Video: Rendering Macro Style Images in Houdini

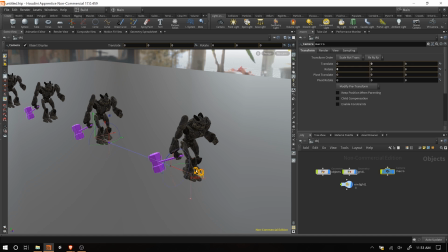4:12 And you should get this little display handle where we can control the position of the camera, and we can control the position of its target, essentially kind of what it's pointing at. So I want to make sure that this is pointing at this second crag dude right here.
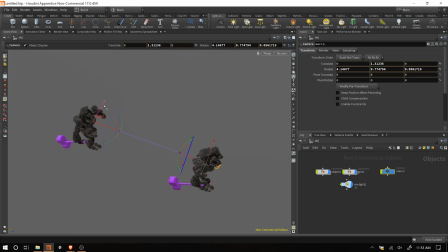4:28 I'll just put it right on his face, so that'll be in the center of our view.
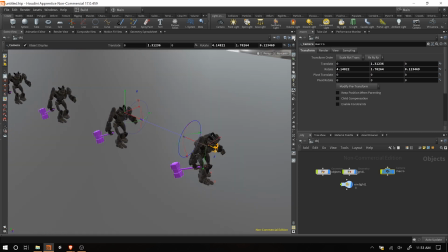4:33 If I want to see what the camera sees, I'm going to go ahead and make a new viewport.
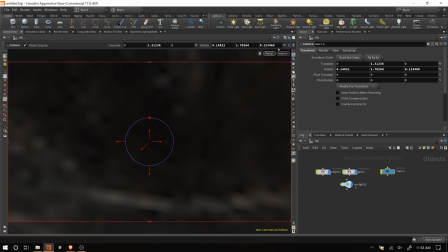4:39 We could set this so that we can see this camera in here, so we can see the macro camera here. But I'd like to be able to see kind of where it's being positioned and see the camera at the same time. So let's just rotate this. So if we rotate around, it'll jump out of the camera so we're no longer seeing it.
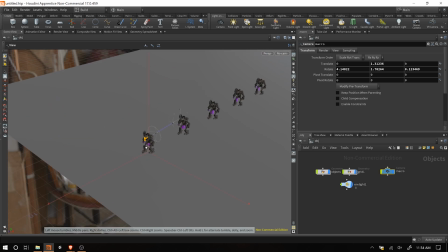4:55 I'm going to hold spacebar and press H so I can jump back in and see my scene here. So as soon as you start using the keyboard shortcuts to navigate, it'll jump back out of the camera.
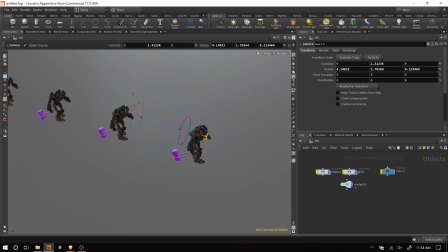5:03 We can see that it's now set to no cam. So I'm going to split this up at a two view.
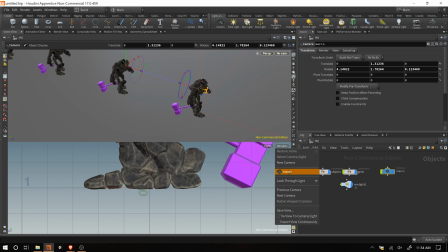5:08 So we've got one above and one below. And this one on the bottom, I'll set that to the macro camera so we can actually see what it's doing.
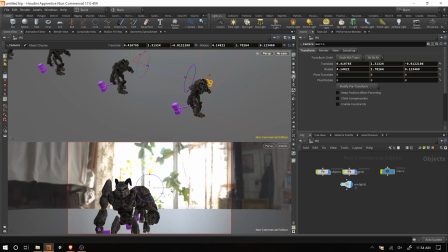5:15 If you want to navigate the camera, it's usually best to use either these little handles here, which you can see is kind of panning left and right like that.
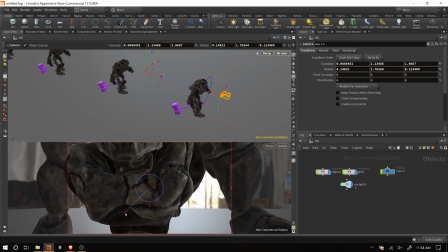5:23 This one here will zoom in and out for you, which is handy. And then this one here will pan up and down, so we'll set this up a little bit.
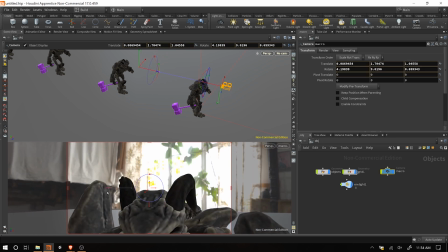5:33 And then these little handles on the outside, that'll actually turn the camera for us.
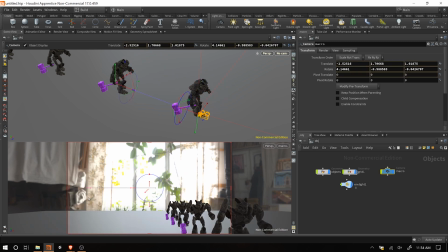5:38 So you can move the camera like that. You can kind of position it where you want it, point it where you want it. We can see those changes happening on the screen.
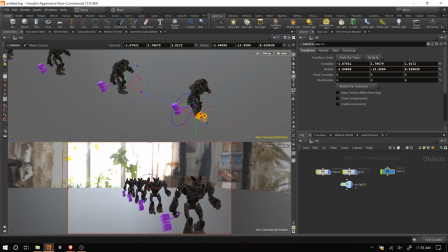5:47 We're up in our viewport at the top. We can position it like that or we can position it up here in the top where I can take my focal point here.
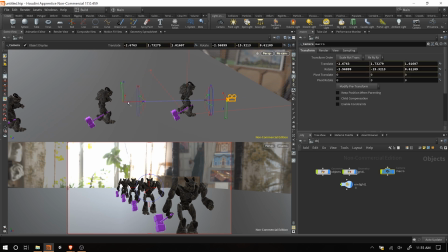5:58 I'll just move this out a little bit so it's focusing right on that guy. Make sure that it's pointed right up ahead.
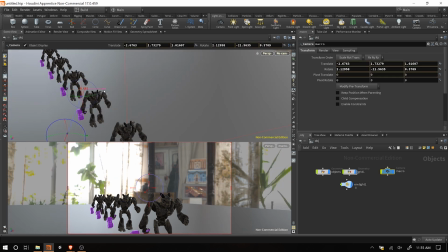6:07 You can see as I make changes here, this top view, it's actually updating our camera in the view below.
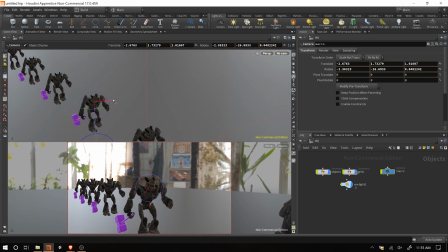6:15 Now you can also use the keyboard shortcuts to actually navigate the camera,
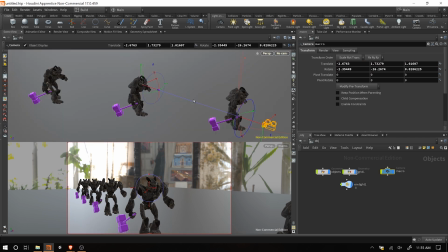6:19 But I wouldn't recommend it because you typically spend some time setting up your camera to get the right angle and everything, and then it's really easy to make a mistake and accidentally move something just by using the keyboard shortcuts that we get used to.
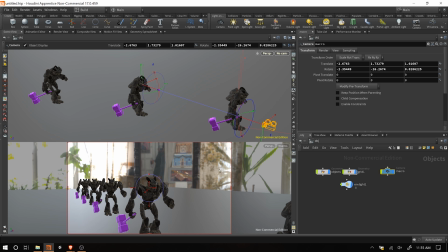6:34 So I wouldn't recommend using this normally, but you can set it up that way if you're more comfortable positioning the camera like that. Just click this little lock button on the side, and that'll lock the camera to the view.
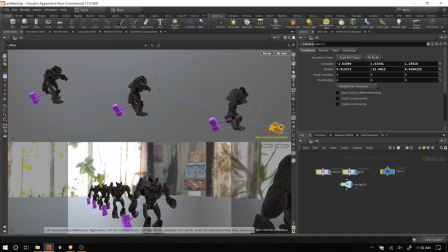6:45 So now, if I hold Alt and kind of position the display,
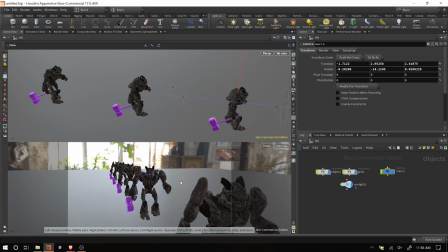6:51 or position the frame, using my keyboard shortcuts, now it's not going to mess things up for me.
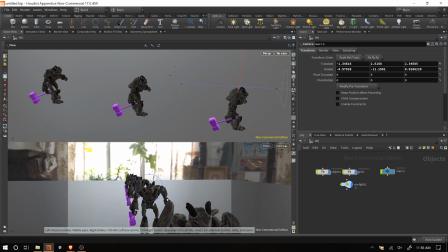6:57 So another way of doing it, I guess, again, I would be careful with this because it is easy to kind of mess this up. Now we also want to think about our camera position in terms of the effect that we're trying to achieve.
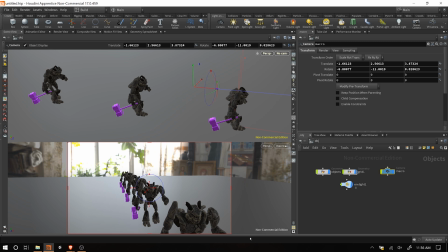7:11 If we want to sell the idea that these are these little toys, typically, things that are small, you're going to be looking down at them. Like a mouse. You never think of a mouse like looking up at a mouse. Typically, you're looking down at a mouse. Or like a toy, you're typically looking down on it as it's sitting on a table.
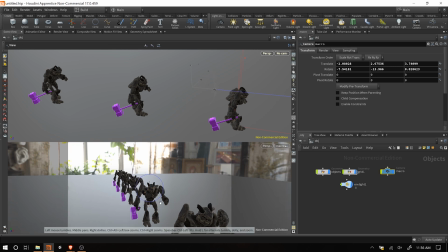7:27 So, just to kind of get that automatic idea that this is a tiny crag instead of a huge crag, We want to place the camera just a little bit up like this, just a little bit above crag. So I'm going to bring this in and just make sure that it's setting right on crags face.
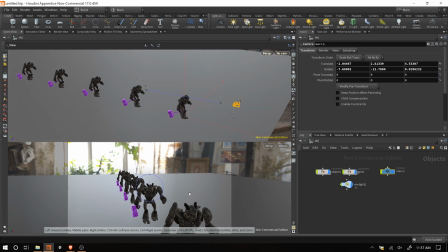7:46 I'm going to unlock this. Make sure that the lock is turned off so that if I rotate down here I'm not going to mess anything up.
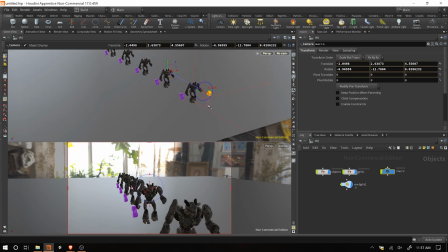7:52 I can always jump back into our camera. So we'll go ahead and pull this down just a little bit. We'll have a camera just real close, just for compositional
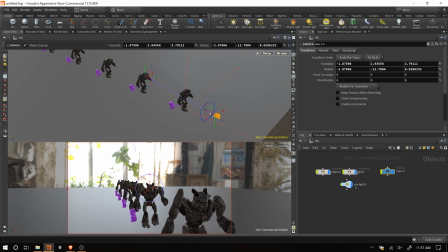8:04 purposes. Bring it in just a little bit. We're going to have eye level with Craig just a little bit above.
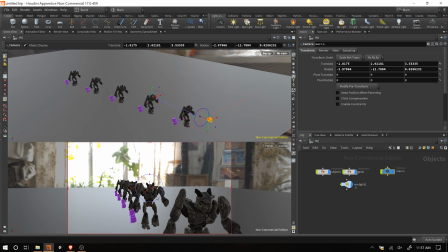8:10 So even if it's just a little bit above, having it just above Craig is going to sell the idea that this is a small toy, not a huge monster. So now I want to set my focus, set the depth of field.